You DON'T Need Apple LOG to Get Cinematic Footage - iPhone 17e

This is the iPhone 17e. This isn't a filmmaker-oriented camera at all.
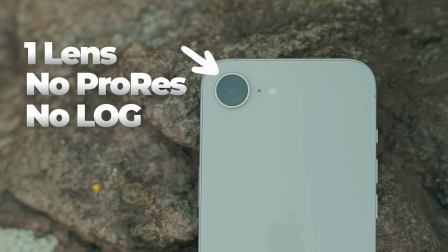0:04 It comes with just one lens, doesn't shoot ProRes or log, but can we make the footage out of this look cinematic?
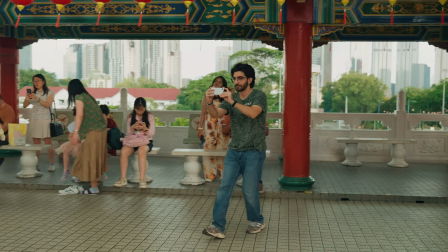But before we even start, we gotta figure out the right settings to shoot with. And to do that, we'll actually be using the Blackmagic Camera app.
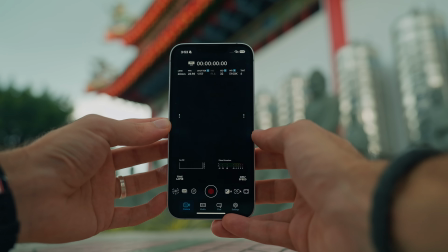0:26 This is completely free, so install that, and once it launches up, you should see something like this.
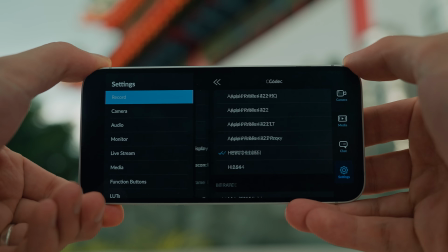0:30 Let's talk about what we're shooting in. So go into your settings, under your codec, make sure you're shooting in HEVC or H.265.
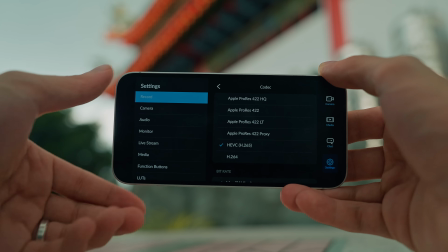0:37 Of course, depending on your phone, these settings could differ, but 265 is the best option to shoot with.
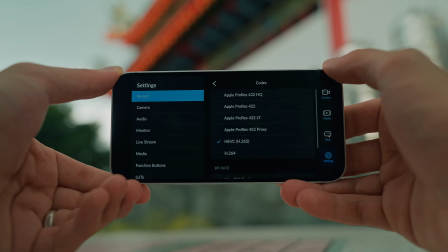0:42 Then scroll down to your bitrate and make sure you're shooting at the highest bitrate possible. Next, under resolution, you can choose to record in 4K or open gate.
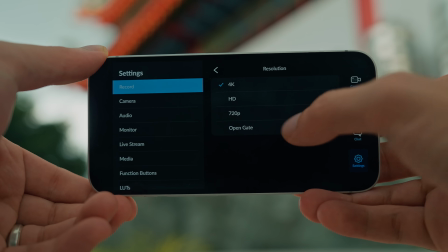0:50 What's open gate?
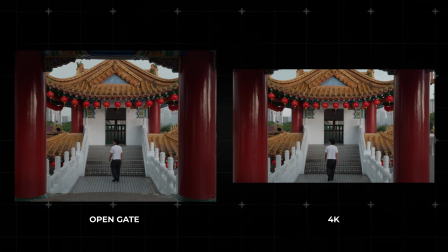0:51 Is basically using your entire sensor, and it makes the video a bit more squarish, giving you more room at the top and the bottom in case you want to crop for both horizontal and vertical.
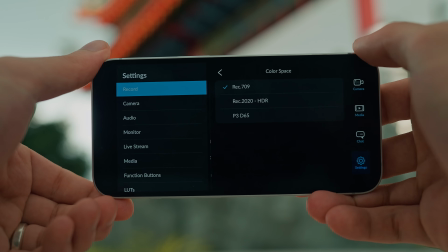1:00 In our case, we're going to stick with 4K. Next, your color space. If your phone supports log, this is where everything is perfect.
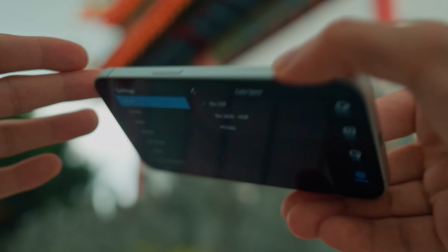1:06 But again, like I said, in this case with the 17e, we don't get any log, so we're going to stick to Rec 709. Now, of course, a huge part of filming with any camera, not just your phone, is going to be using things like your shutter speed, your ISO, white balance.
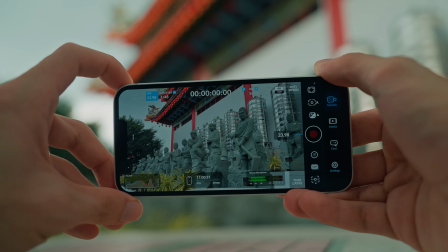1:18 All of those are pretty common information that applies to every camera. We're not really going to go in depth here for this video.
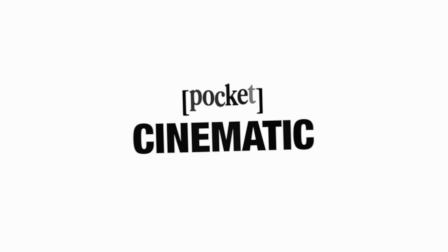1:24 We have made a whole course explaining exactly how to use every single one of these features.
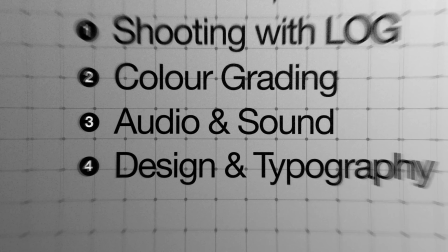1:29 So if you're more interested in learning filmmaking to the professional grade level, even with a phone that isn't meant for it, definitely check out our course.
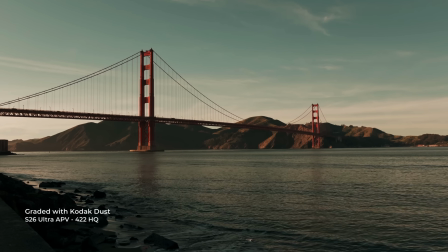1:36 It's going to be down in the description. But let's continue shooting with whatever we have now. So for this camera specifically, I would rather do static shots because it's capturing a moment and it's like a landscape sort of filler shot. So I don't need a lot of movement. In this case, I have this really nice walkway that goes down, leading lines and everything.
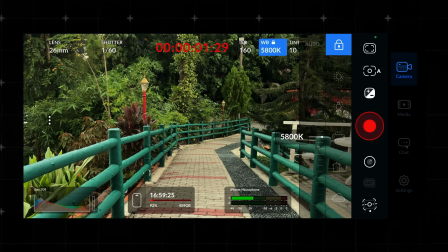1:52 And I'm going to hit record. Let's hope nobody crosses now. All right, I'm happy with that as well.
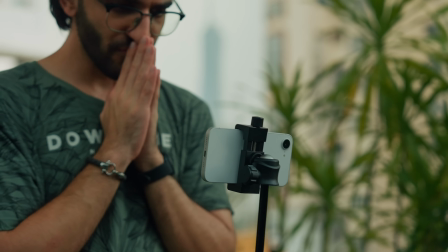1:58 It's getting so dark, by the way. We chose the worst time to shoot this, but let's keep going. Okay, for now this section, I got it off the tripod because I want to add a little bit of movement. Even though it's not with the ultra wide, I have to be extra careful with my movement. So I'm going to put it on the stabilization mode the highest I can without too much cropping. And then I'm going to do a simple pan down as I walk forward shot. So let's try that out.
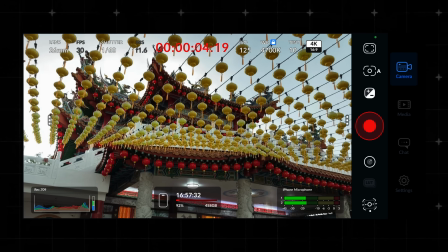So what we did there is called the crab walk. You look like a fool. Footage looks great.
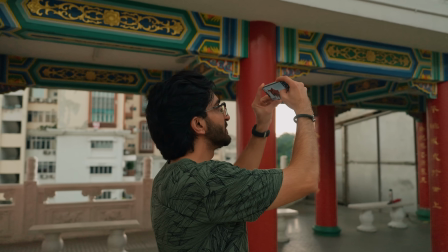2:33 Let's do a simple pan, hit record. Nice. Okay, let's go one floor up. So now in this case, I have a frame of the main head, or what do you call it? The top of the temple? Top of the temple? Head of the temple? The roof of the temple? Main roof of the temple. So I could frame this just like this.
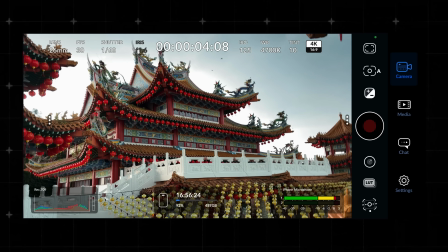2:53 And honestly, looks pretty good. But I have this off to the side, which is like the side pillar sort of thing, side pillar off there. But to fill up this frame perfectly, we also have these lanterns in the foreground.
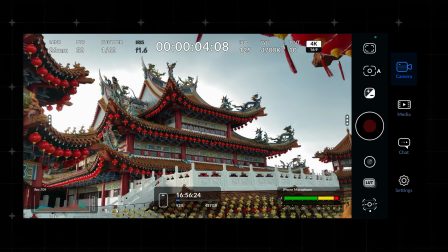3:04 So instead of just standing right over here, if I were to go back just slightly, I can actually get all of these in frame.
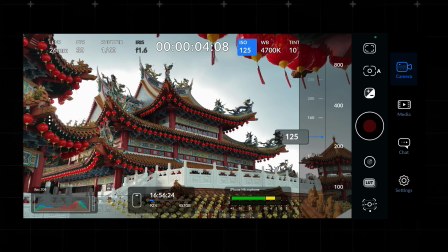3:10 And then if I add in a very simple like pan, it looks super dynamic.
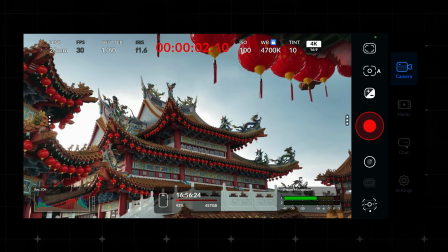3:14 So I'm going to start here and pan down. That adds a lot more of a dynamic look to it. Now, the iPhone 17e doesn't really have a telephoto camera, like I said, but it does have that in-camera, in-sensor zoom.
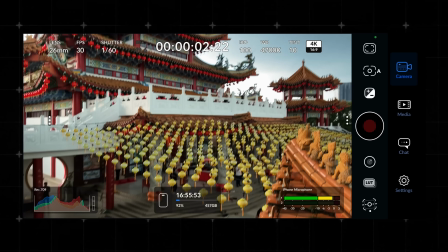3:29 So we're gonna try that out. It's a 2x equivalent. So if I'm in my lenses, I can tap on that and look at our 52mm.
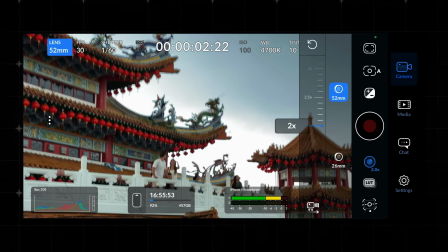3:36 That gives me a bit of magnification without losing too much resolution, and that's what I'm gonna shoot at. I'm also gonna reduce my ISO just a little bit to get that tighter shot and hit record.
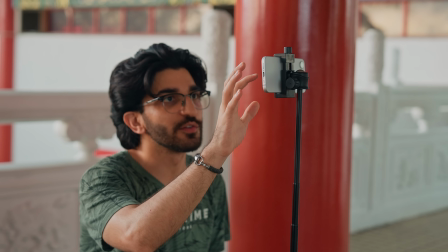3:49 Very nice. Okay, so I'm going to show you a quick way of making this look cool. So I'm going to hit record and then I'm just going to walk into frame.
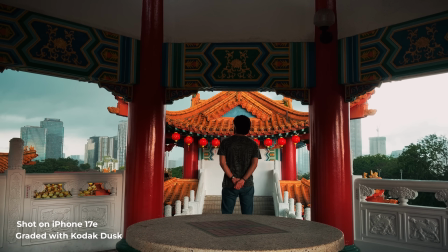4:00 Yep, I like that. Looks very empty, very nice. Very nicely balanced because of the rule of thirds. Amazing. Again, you want to know more about the rule of thirds and stuff? It's all in the course.